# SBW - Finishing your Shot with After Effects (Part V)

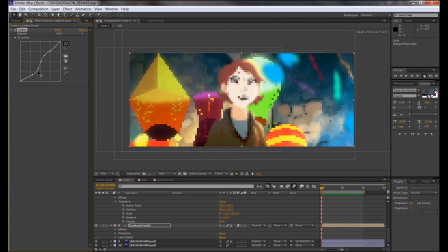(33:33)
Putting too much glitter on it will just make it look messy. It's all about making that crap look good, or look passable at least. And that requires a lot of thinking about what you're trying to achieve within that shot.
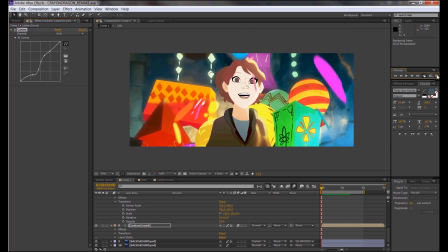(33:46)
And remember, adding toppings over that thing might require you to go back to the past toppings and adjust them so they all work in harmony.
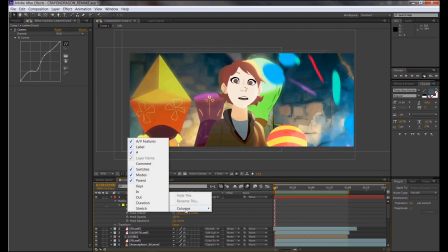(33:54)
I think that's the important word to think about when compositing your shot. Harmony. So you'll notice that I'm going back to my lanterns and adjusting its colors to make sure it works well with the new overlay I slapped on it.
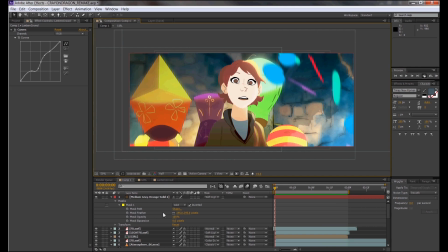(34:06)
You know what? I'm nearly close to calling this shot quits. I think I'm gonna do a few more finishing touches before we conclude this long ass thing. What I like to do before I finish a shot is I create a new adjustment layer and apply a curves effect on it.
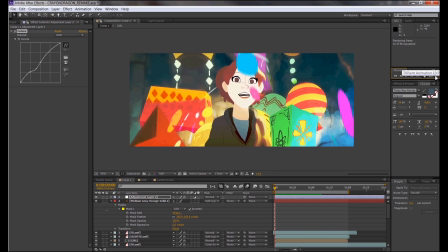(34:23)
This adjustment layer will act as my final color pass or color correction thing. So with this adjustment layer, I can already adjust every color you'll see in this shot.
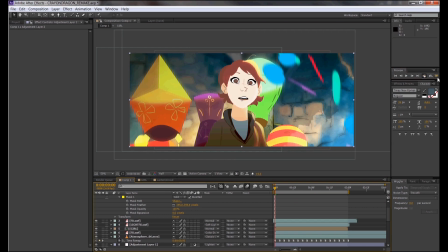(34:35)
I feel like the girl could have a more active role within the shot,
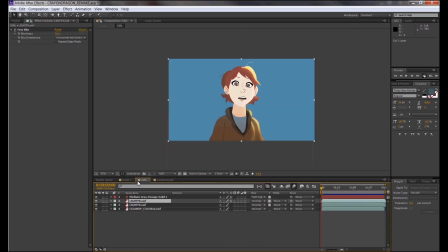(34:39)
and I'm thinking that there's a few more things we can add on her to make her more attention-seeking. Why not add a projection effect on her, whereas some of that splash effects could hover around her like light on her surface? We can just open her pre-comp and slap in the same effects animation we did earlier for the splashes and stuff.
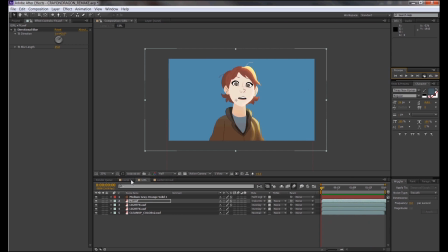(34:59)
Then like we did with the lighting effect on the girl, we can lock the transparency so it's stuck within that girl's silhouette.
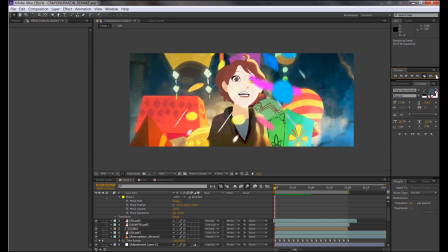(35:05)
By now you've probably guessed it. Play with the blending mode so it feels like light.
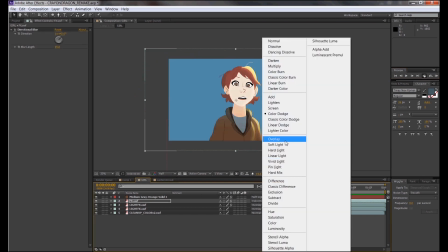(35:11)
Now she looks a lot more lively and feels much closer to belonging in that world.
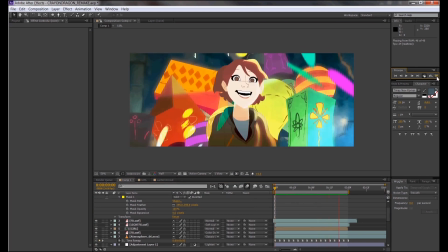(35:16)
From here on, you've probably noticed a pattern. If I add one thing, I'll have to readjust the previous things I've added.
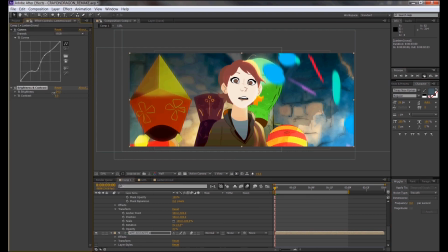(35:23)
Since I don't have a tight deadline, I could just do this forever and as long as I want. But I really don't want to, and I feel like we have to conclude this thing soon. There's one final small thing I want to add. It's a very subtle camera move that moves closer to the girl's face.
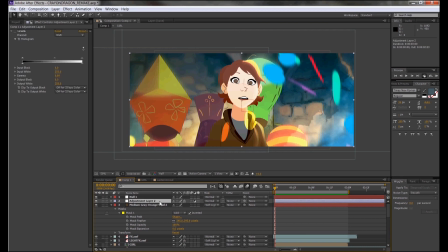(35:41)
Since I don't have any 3D layers and I just want it to be a simple zoom, this is super easy for me to do. All you need to do is click on Layer, go to New, and create a null object. A little square object with red outlines will pop out, which is your null object. The thing about null objects is that you will not see them in the final render. It's only there to serve as a placeholder for other objects.
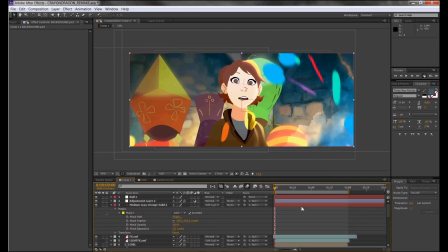(36:04)
With that being said, I'm going to parent everything in the shot to the null. This means that whatever this null does, everything else will follow. I'm going to add a simple scale change on the null alone.
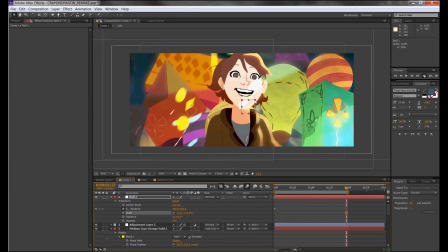(36:16)
So when I play it, you'll notice that the null will be hidden, but everything will move because of the null.
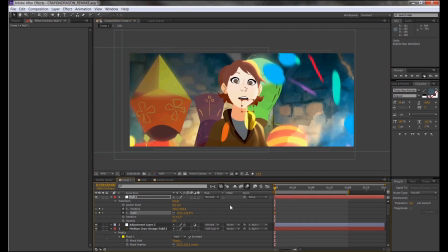(36:24)
Nulls are super useful when dealing with a lot of complex movement. They're also a great way just to organize your movements in general.
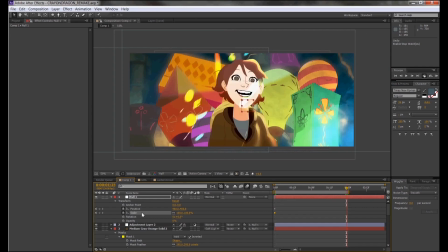(36:31)
Like, let's say I have a bunch of background information I want to move, but I don't want to just click them individually and animate them individually with each having their own keys. I don't have to put any keys on them, and all those keyframe information can just go to a null object.
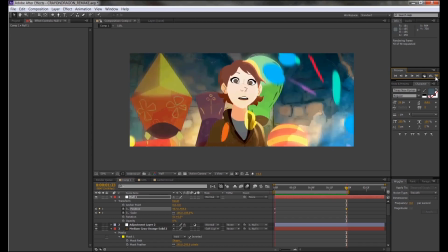(36:48)
So everything remains unscathed except its parent, which is the null.
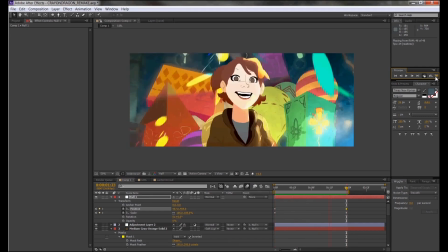(36:53)
I try and not parent things to the null like adjustment layers, because I feel like adjustment layers affect the whole shot,
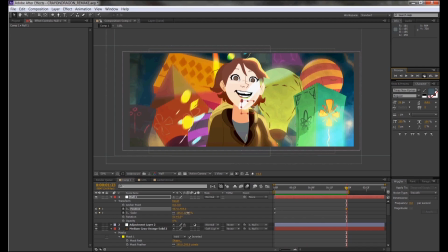(37:01)
and it'll just be weird having this giant adjustment square hovering around not matching the screen.
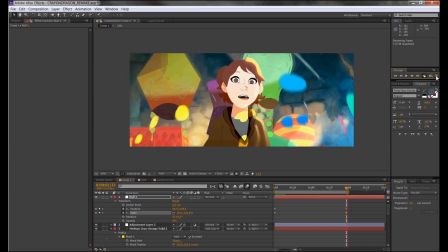(37:07)
So there are some things that you might want to leave out when you're nulling things. Also, I wouldn't change things that already have a parent to a null.
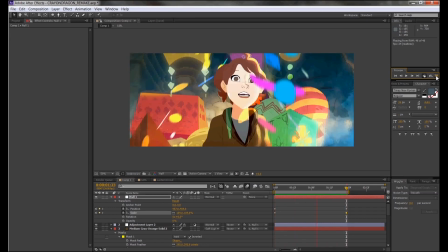(37:15)
I would just add a null and make it a parent to that parent.
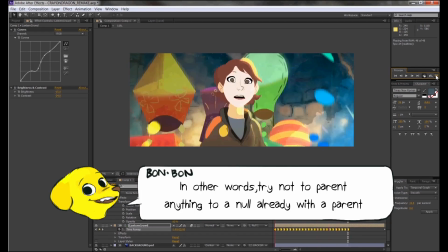(37:20)
So that parent has a child relationship with another object, and the parent will do anything its parent will do.
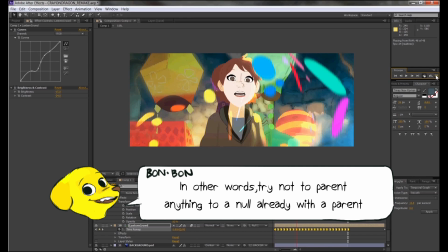(37:27)
Oh yeah, I forgot to change the timing of my lanterns to 2s. So like I did with the smoke by turning it into 3s,
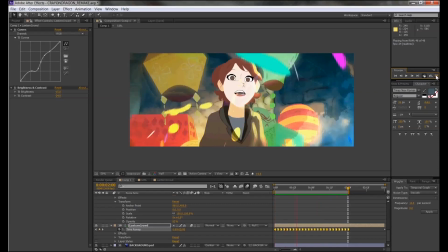(37:34)
I'm using the wiggle tool and turning it into 2s, so I'm changing the frequency to 12s.